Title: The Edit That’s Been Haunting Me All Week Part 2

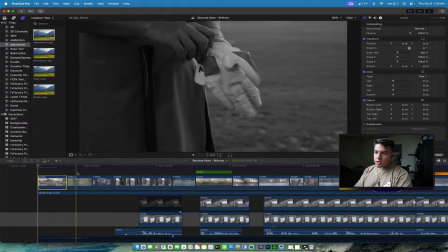4724s
Establishing that she's going into the gym, establishing that she's lacing up for something,
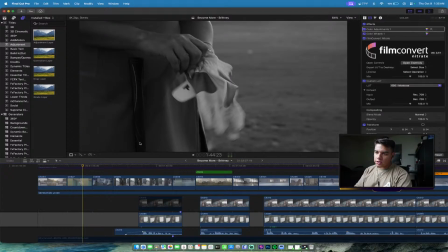4729s
or putting the gloves on for something, probably golf, if you can like actually in that 1 second clip make everything out.
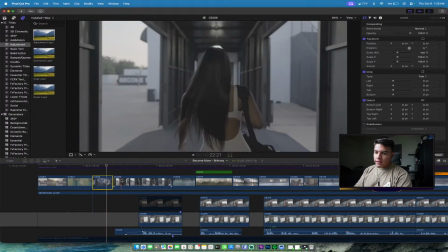4737s
Then lacing up for something. So this is kind of introducing it.
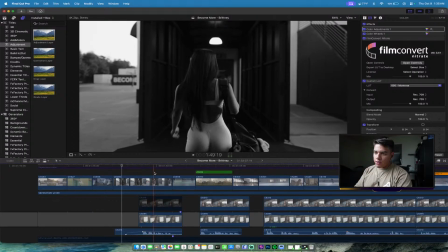4742s
Then this clip is showing the transition of her going from somewhere to somewhere else, and then cut on beat is the action.
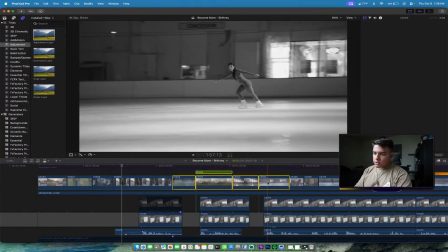4750s
So intro, transition, action, and then this is where it kicks things off again.
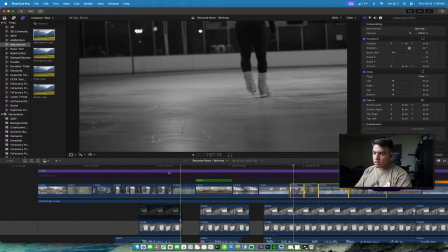4757s
This is where the intensity starts. So that's kind of what that looks like.
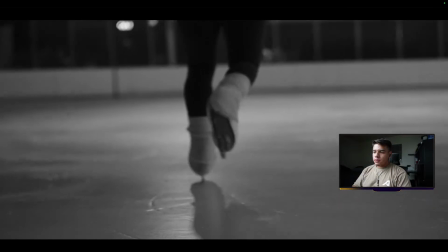4767s
So I don't mind this one being that long.
I don't see myself as anything special. I just decided I wasn't okay with staying the same.
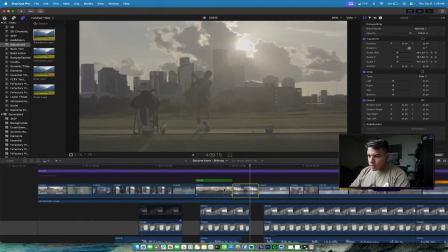4776s
I noticed that this clip it feels short, or maybe it's this one that feels short.
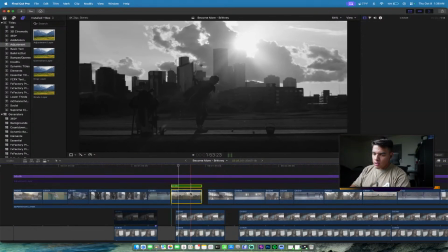4786s
Okay, so what I'll do is I'll cut that. I'll shift this over a tiny bit.
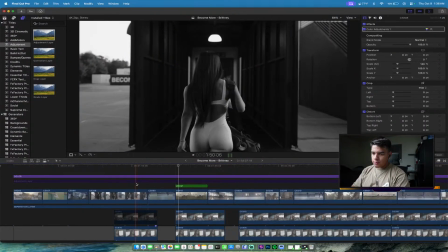4795s
Then I'll extend this one.
Nothing special.
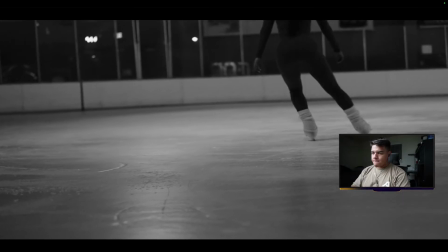4800s I just decided I wasn't okay with staying the same.
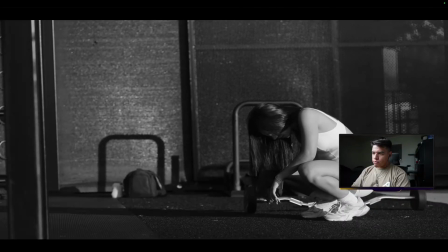4806s Some days I don't feel like training. Some days it's uncomfortable, tiring, and sometimes inconvenient.
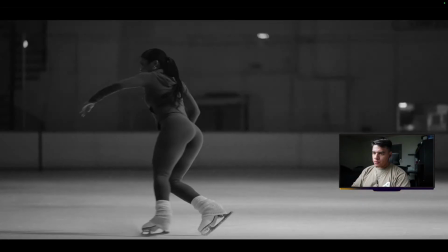4814s But that's kind of the point. Pushing through those moments makes me proud of who I'm becoming.
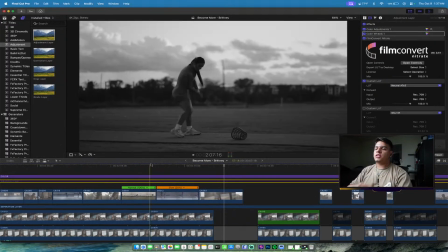4820s
All right. There's small tweaks. That's the crazy thing.
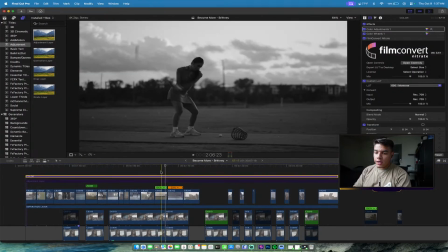4826s
It's like I've been working on this for 1 hour already, and all I've done is put
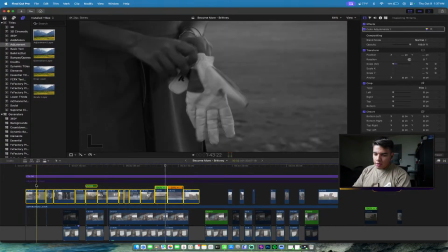4835s
these clips together. I already had some of them, so I put like half of these clips together.
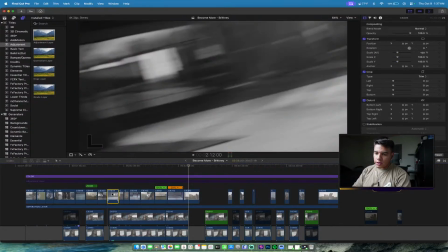4840s
And here, let me count for you: 1, 2, 3, 4, 5, 6, 7, 8, 9, 10, 11, 12, 13, 14, 15.
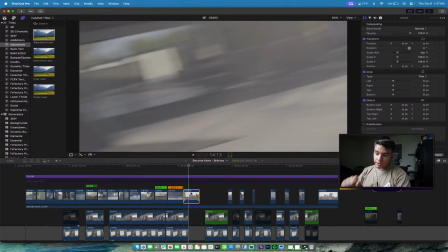4849s
Actually, minus this one. 14 clips is what I've done in this past hour for this video.
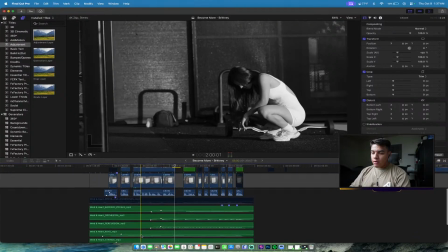4855s
I already had the audio. I already had the interview.
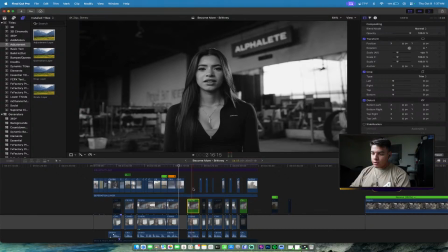4858s
I decided that I wanted to do this interview clip here and this interview clip here and leave them on screen.
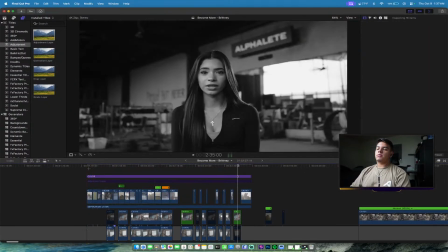4865s
All I've done is put 14 clips together in the past hour. 1 hour.
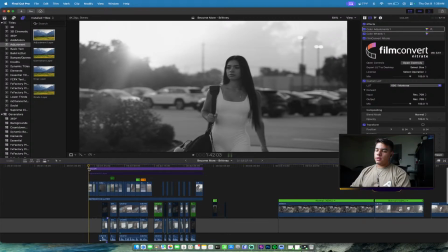4871s
Insanity. So like, yeah, no, editing is crazy.
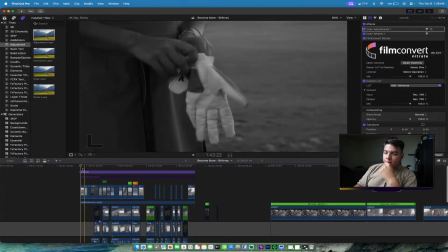4878s
It's crazy how timelines work and stuff. But I'm also like trying to put more effort into this one.
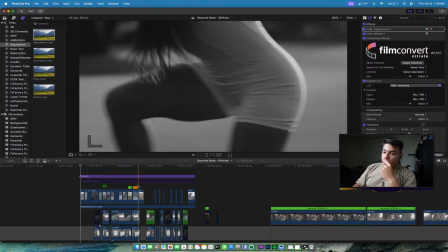4883s
But I like the way it's looking. Honestly, I am pretty happy with the way things are kind of looking for this video so far. There are some notes that I have mentally for myself because I feel like things happen too fast.
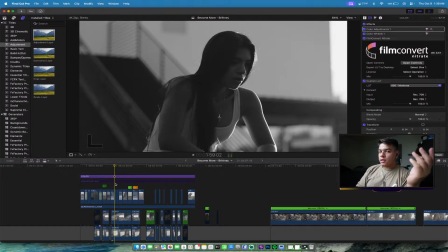4898s
But also like I'm kind of just learning every day, editing, storytelling, all that stuff.
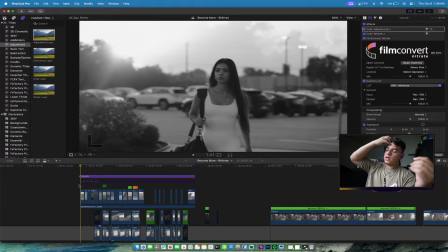4906s
So there's gonna be flaws every time.
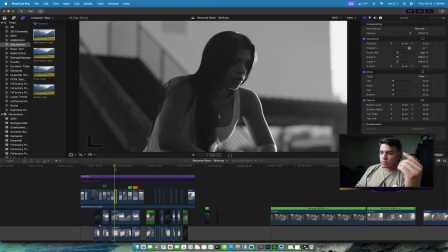4913s
It feels weird like going in too quickly to the emotional resting part, but it does make sense within the audio if you're paying attention. It just seems weird, like we're going from action to like resting quickly.
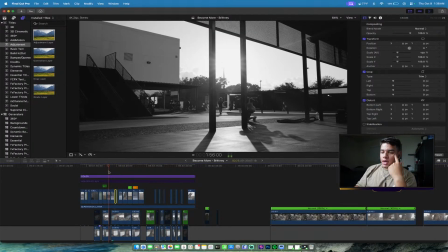4928s
It's not a bad thing, but these are just things that I noticed that maybe a lot of people don't notice.
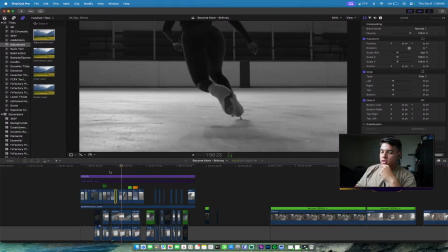4933s I don't feel like training.
Some days, especially because also I can go into this with the approach of not even look.
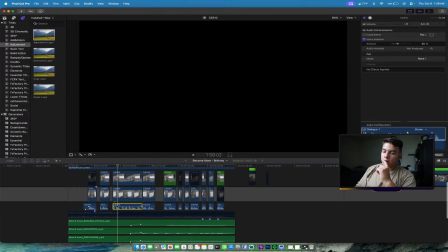4942s
What she says in the clip, if you guys can't hear, she says some days I don't feel like training.
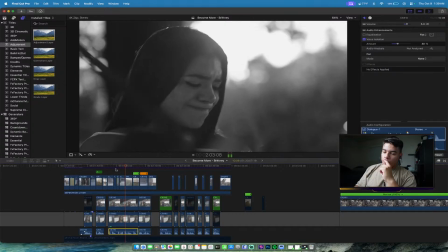4950s Some days it's uncomfortable, tiring, and sometimes inconvenient.
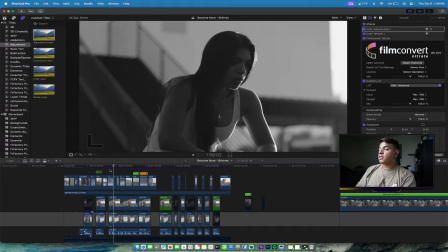4956s
So I don't necessarily have to showcase that mood of her being tired and stuff.
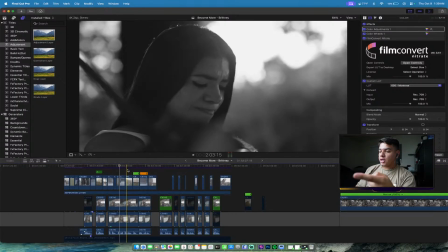4961s
I can showcase the opposite of where she's like up and active, which to be fair, I am doing that here at the end.
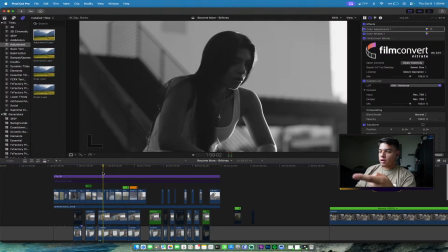4968s
I just started it off with resting.